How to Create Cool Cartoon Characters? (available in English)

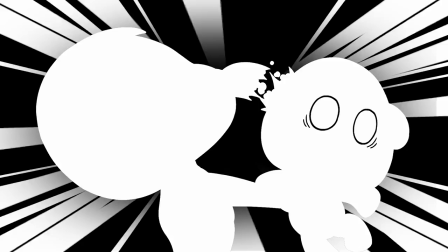4:12 We added some stitch lines for more details, And later on, he also loses one of his ears, making him even more unique. Would you guys like to see Mr. Bamboo as a real twashtoy one day? Maybe I can try to make it happen? Let me know in the comments below. 3. Expression Cheats In July 2015, I started writing a manga, and I was struggling to find an illustrator.
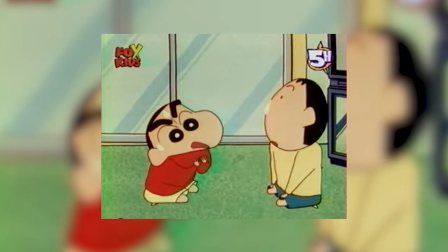4:32 I knew exactly which style I wanted, round and cute, but still flexible, to allow a maximum range of emotions. And drawers who can do this style are very rare. One day I received an email from a fan in which she said that she loved my fans and there was a drawing attached to her message.
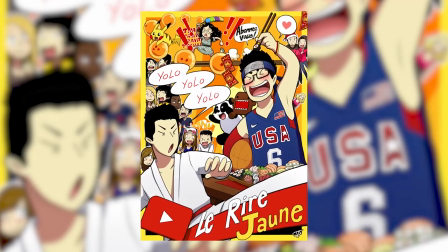4:48 I opened it and BAM! My mind was blown. I just fell in love with her style. I immediately asked for her number and called her. And that's how Fa and I started to work together. And today it's been more than 7 years.
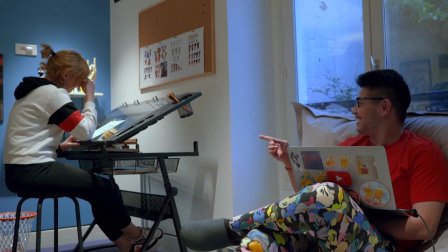5:03 We created 6 mangas together and now she helps me on most of my animation projects as she knows exactly how I like my characters to be drawn. With expression sheets, what you wanna do is explain the mood of your series to the animators.
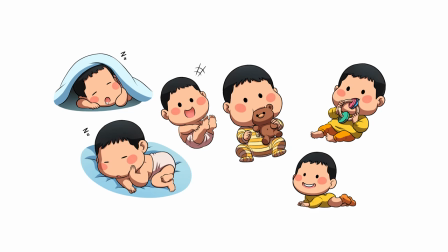5:16 Those drawings will rarely appear in the final version of the episodes, but they help the artists working for you to better understand where you wanna go.
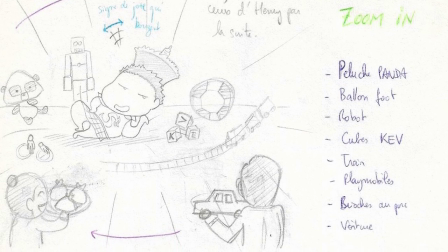5:24 What is the atmosphere of your show? When is this story taking place? Who can actually see Mr. Bamboo? Why are those two heroes worth watching? If you can make your team answer those questions before they even animate a single frame, you have a winning recipe.
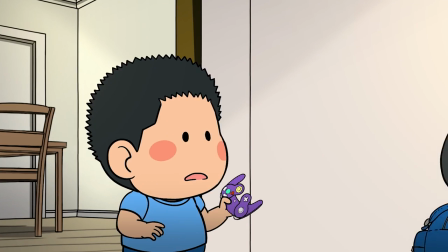5:37 The thing is, a lot of people can draw joy or sadness, but we want all the subtle emotions in between,
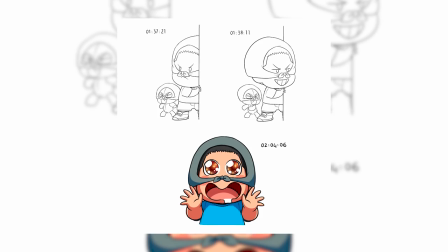5:44 such as pride, wonder, deviousness, curiosity, gluttony, and when you watch fine action, she makes it seem effortless.
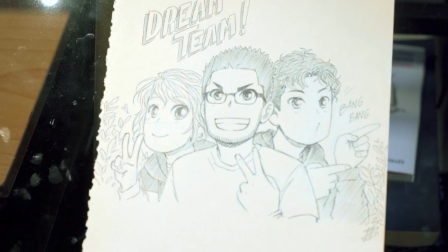5:52 She draws like she breathes, always with a sketchbook, and I'm sure one day, the entire world will discover her talent. 4. Finishing touches Having appealing characters is one thing,
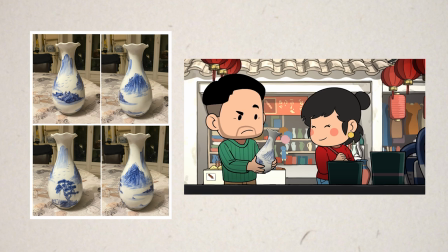6:03 but everything visual surrounding your heroes, Items, backgrounds, texts, openings have to match too.
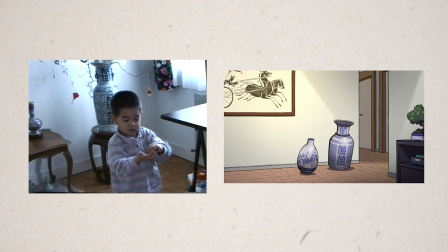6:10 So I had to find old photos and videos of what my former home and neighborhood used to look like and send them to the background artists who will adapt them.
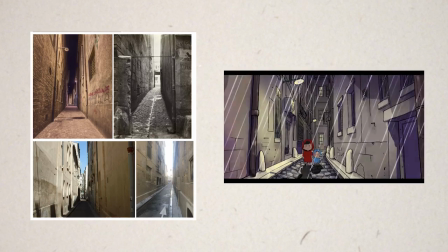6:19 How narrow do you want the street of your opening scene to be? What does a Chinese hutong look like?
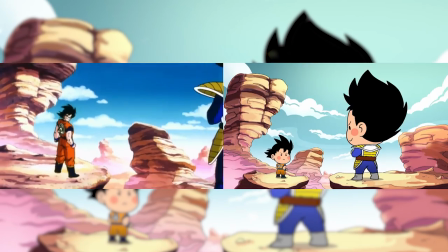6:24 And is it fun to visit China during summer? Do you want the backgrounds of an entire scene to be exactly like this one fight from the 90s most
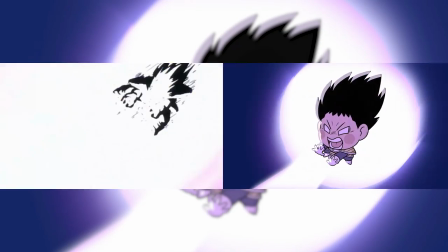6:32 famous anime in the world so that people who grew up in this era would feel so much nostalgia while watching it? Well, sure I do. The more precise references you give, the more people will feel that your story is anchored. You wanna give the impression to the public that your characters truly exist in real life, that their adventures really happened, and a great visual development will give you enough confidence. Which is vital in animation because everything you do takes so much, so much time. And you don't wanna spend months continuously doubting yourself. That's not the way to live.
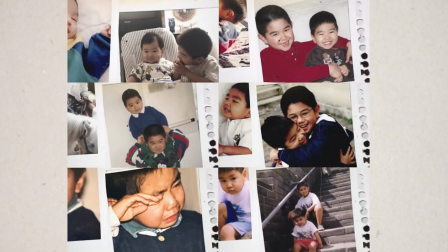7:03 To add even more authenticity to the episodes, I really wanted to start each one of them with a photo album and a lullaby kind of music. Every time I choose the photos very carefully so that they match the subject of the vid.
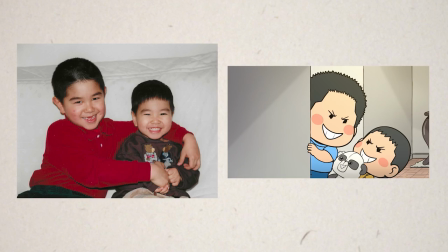7:16 Also, I try to always pick photos in which our hair match the character designs so that there is no confusion possible in the mind of the viewer, it's more immersive.
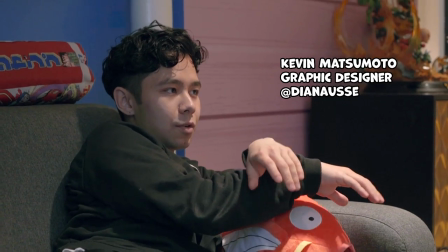7:25 Janos is the graphic designer behind those openings.
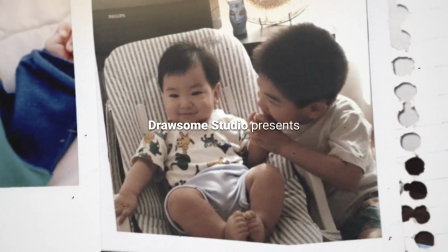7:28 I love how he decided to go about it. with this film grain that makes the intro look old school and modern at the same time. It's a lot of work if you want to build a strong visual identity for your animations, but trust me, once you see the final result, you'll be very very proud. I love my team. Conclusion So that's it for today. It's late, there was daylight at the beginning of the video, now it's the evening. I hope that this video helped you learn more about visual development in animation. I also hope that you guys can now enjoy the Brawl series even more.
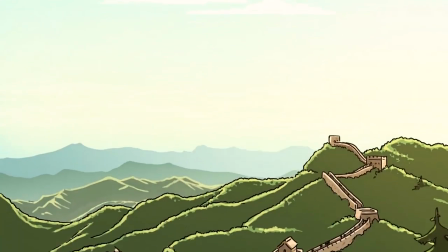7:59 Under a different light. Tell me which episode you prefer in the comments. My personal favorite is the sixth one, our first trip to China in 98.
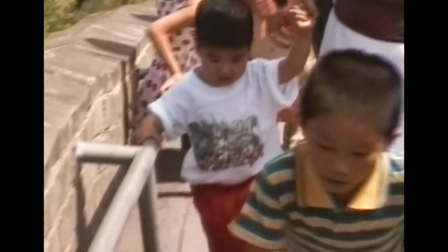8:06 All those souvenirs really remind me of my childhood with Henry and makes me very nostalgic. There will be at least 4 more episodes, but I don't know if I'll go above 10 yet. I know, I see how I feel when I get there.